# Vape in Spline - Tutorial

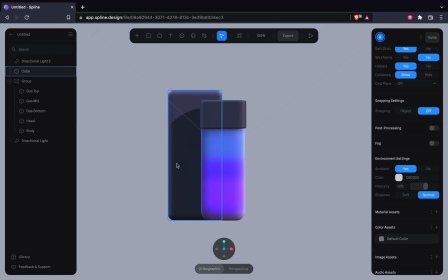(21:02)
So colors can be utilized in a way where we want the users to look at it instead of somewhere else.
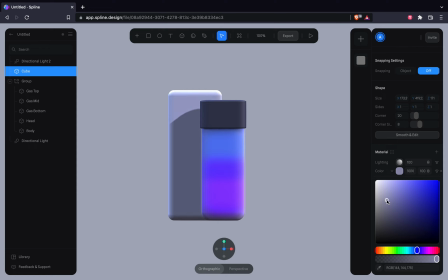(21:08)
So colors is something very important in the scene. Animation can be an influence as well. For example, in a slow moving scene, something moves suddenly and then people start looking at it.
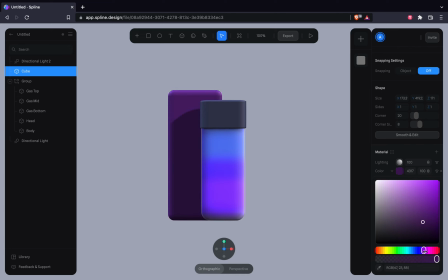(21:20)
So we want to keep things real classy and make them look good. This is not something I want, so you are free to take your own approach.
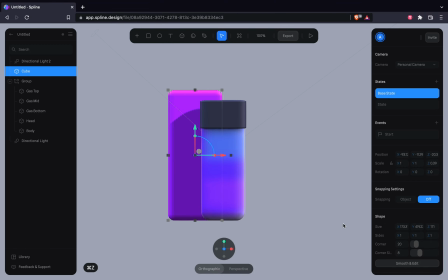(21:37)
That looks like a unicorn factory product. But I'm gonna go back to the mute colors, the colder grays, and keep it cleaner.
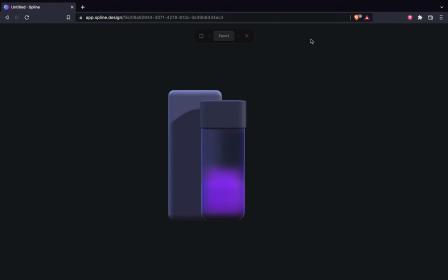(21:56)
I may be a fan of the black backgrounds once again.
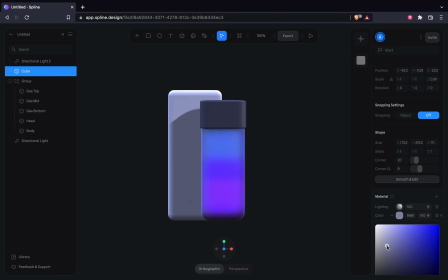(22:08)
Alright, set the box. So as you can see, I'm constantly fine-tuning everything. This is just because I have this thing where I can't focus on the same thing for too long,
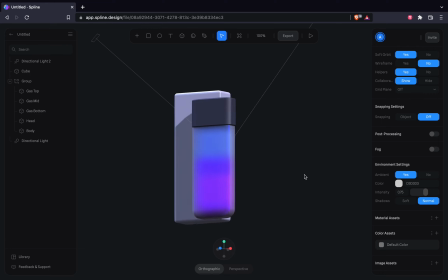(22:27)
which is good and bad in a way.
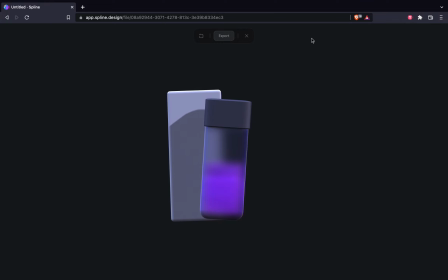(22:29)
It turns out for the better, because for example, if I'm working on the lid and I might switch back to the box, so I can forget about the lid, and then once I'm done with the box I might have a different idea for the lid, which works out well for me.
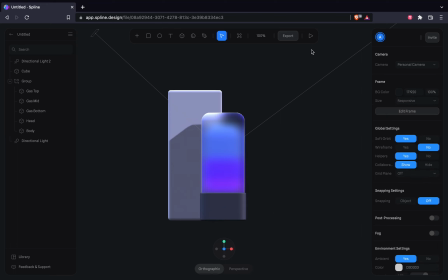(22:47)
It's just I switch between tasks so that I refresh my mind and I can quickly come up with newer ideas to optimize the scene. So as you can see in this scenario,
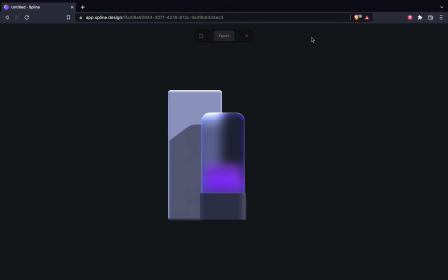(23:02)
the product design of this element turned for the better, or improved a bit, because if the lid was up, we'll have to keep the vape facing on the side, but now we brought the lid down so we can keep it upright on the table as well.
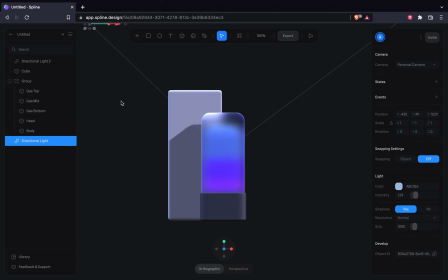(23:20)
So a bit of better product design.
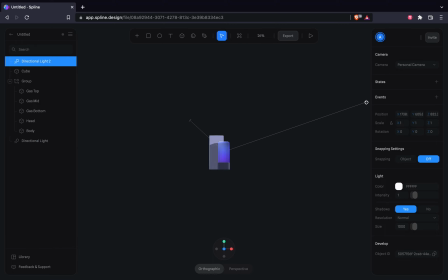(23:25)
Obviously this isn't a real product, so there might be other complications like the vape tube interfering with the table.
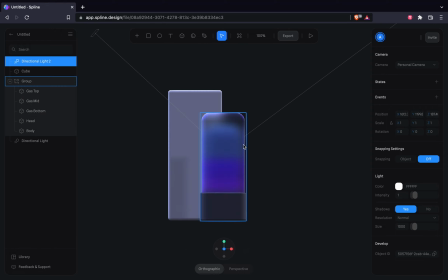(23:34)
So I'm gonna forget about those complications, but keep it simple and easy for the scene. Playing along with the lights a bit more to see if we can come up with better visibility.
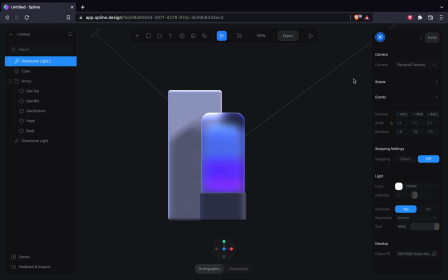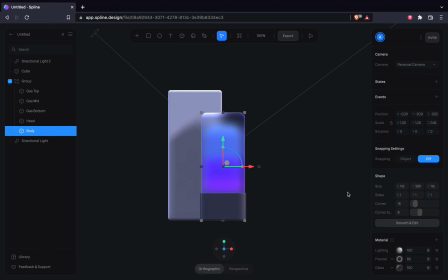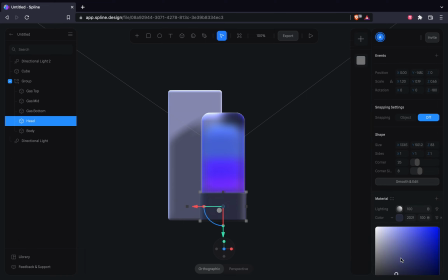(24:22)
I'm thinking that a silver looking white might work better for the lid, so let's try that out once again.
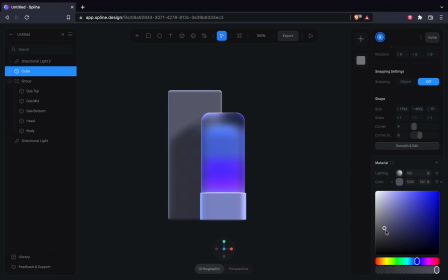(24:31)
I think that works fine. Let's make the box darker so there's a bit of contrast.
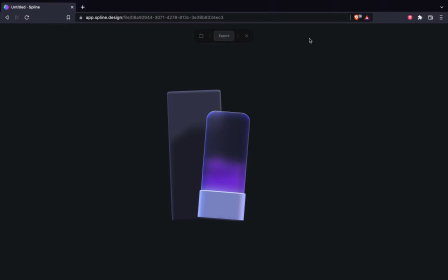(24:38)
Yeah, I think I'm a fan of this. The two products separate well, and just looks cleaner overall.
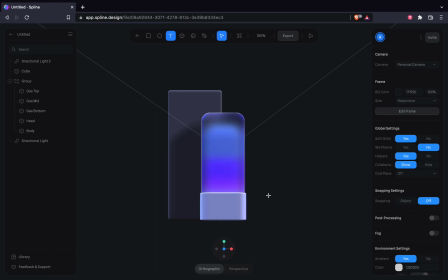(24:58)
Next I'm going to add branding, which is always fun and adds definition to the scene. So let's get that going.